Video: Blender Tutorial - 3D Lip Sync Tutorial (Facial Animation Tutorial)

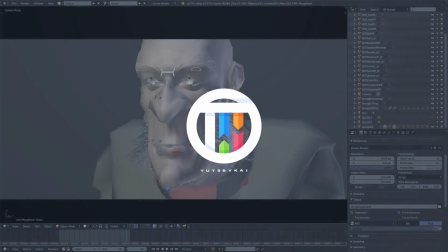[0:00]
So you want to make faces move when they speak. Hey guys, welcome back to TutsByKai. I'm Kai, and today we are back in Blender.
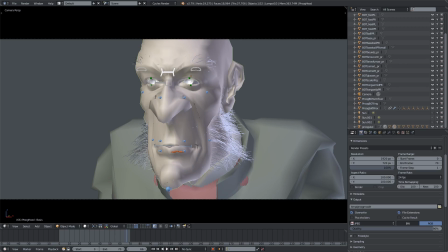[0:06]
Once again, taking a look at a bit of facial animation. You guys have been asking for facial animation for 2D and 3D, so I figure we'll knock 3D out of the park today. We're not in 2.8. We are actually in 2.9, 2.79 right now.
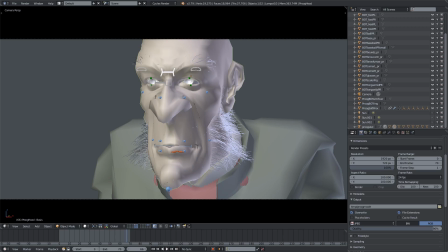[0:23]
So what we're gonna do is we're gonna start animation. I have this line that I recorded because Prague, which is one of the characters that Blender has on their website. I'll put a link down in the description. I'm using their rig today. It's amazing rig. It's fantastic.
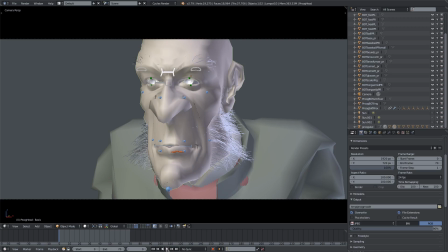[0:40]
I think it looks kind of like Ebenezer Scrooge. So I recorded this line right here.
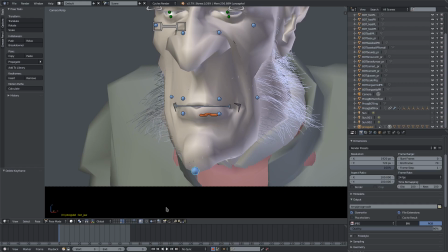[0:44] Hate Christmas.
What I want to do is we'll get started by opening and closing his jaw first of all, because this is obviously the base of how you move your mouth. So I want to get this down first. And audio scrubbing is on right now, so we'll go ahead and turn that on. And then right when he says I hate Christmas,
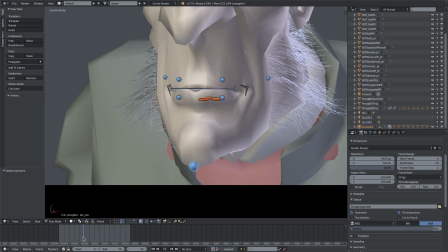[1:02]
we'll go ahead and open his mouth right there on I. So a few frames before he says that,
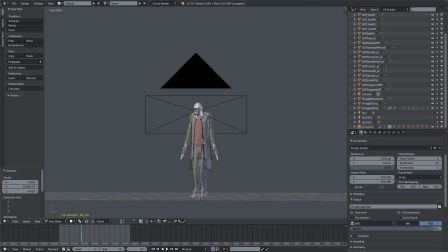[1:07]
we want to go ahead and get his mouth open and prepared, get his mouth prepared to open rather. We'll go from the front view, by the way.
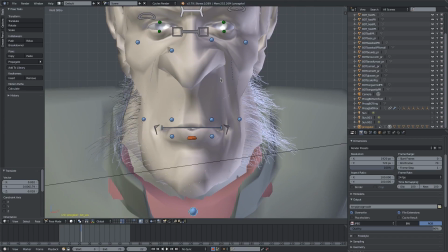[1:13]
We'll hit 5-1 on our numpad to kind of see a little things a little bit better.
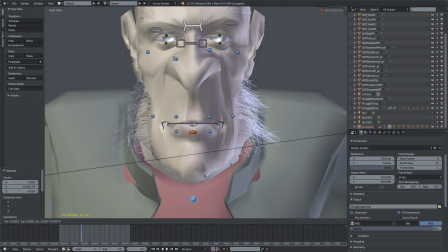[1:18]
We'll go ahead and do something like that. We'll get it open just a little bit, because no one ever keeps their mouth clenched unless he's really mad. Well, he is mad, so we'll do that a little bit, yeah. Right. And in between each word, you want to close it a little bit, if not all the way. You don't want to close it all the way all the time, because you don't close your mouth 100% for every word you say.
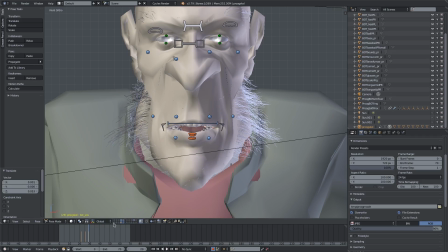[1:36]
So we're just gonna close it a little bit just to mock up a little bit of closing. So, and then for Christmas, we'll open his mouth up a little bit more. Christmas. If you want to go ahead and use your own mouth, obviously, as reference, you can just do that. Just say the line and just see how your mouth moves.
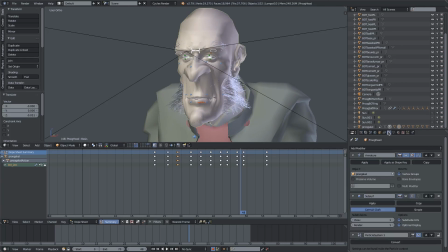[1:56]
If you have anything on your mesh that is kind of getting in the way of your animation,
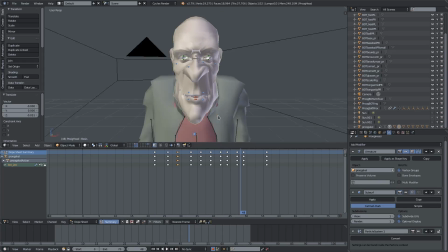[2:01]
like subsurf modifiers or particle systems, you can go ahead and get rid of those so your animation plays faster,
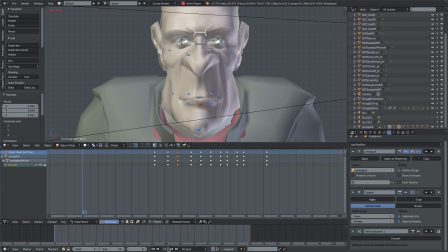[2:07]
so you can see what it actually looks like, because you don't want to be stuck in a place where it's lagging a little bit or anything like that.
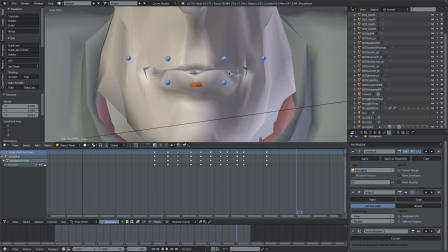[2:13] I hate Christmas.
Alright, that looks pretty good for a base animation. It looks quite weird because his mouth is not moving with the vowels. So the vowels is usually what trips people up the most. What we're going to go ahead and do is, you've probably heard before, you know, for A, E, I, O, and U, all the different ways you move your mouth, and
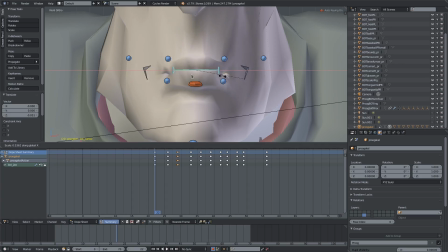[2:33]
you kind of push your lips together, and, you know, in the center like this for you, and things like that. But that's 100% true. What I'm going to tell you to do is, just like I said before, just say the words over and over again and see what your mouth does and see what you're doing while you're doing that. So for I, you kind of
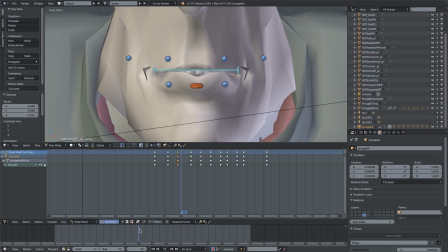[2:54]
spread your mouth out a little bit, you know, it gets kind of wide, but not very tall. You want to keep in mind the height and the width of your mouth at all times. Sounds kind of stupid, but it makes sense once you start animating. So we'll go ahead and I hate.
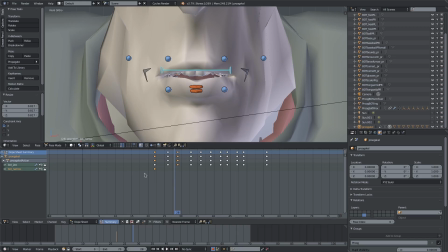[3:14]
For E, for on the end of I, so we'll go I. He kind of says I hate. So on E, I'm gonna move his mouth out a little bit like that. So you can see how we have a little bit better of an animation starting to form now that we have a little bit of the vowels down a little bit.
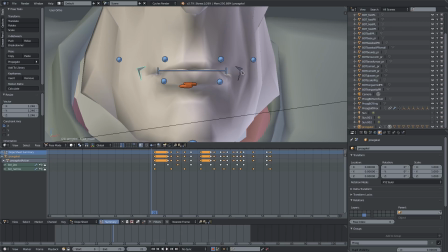[3:33]
What we'll go ahead and do now, since this rig has these two modifiers on the side here, we'll go ahead and reinforce some of these vowels by pushing the corners of his mouths in different directions.
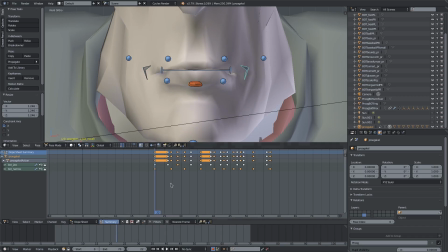[3:43]
We'll go ahead and go through the animation. Do this for the right hand side here. I know I want to reinforce the I by pushing the sides of his mouth up like this.
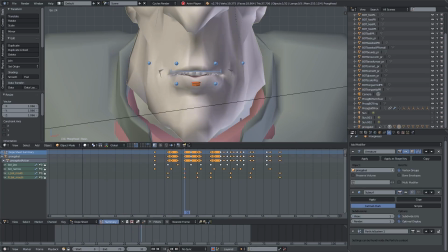[3:56] I hate Christmas.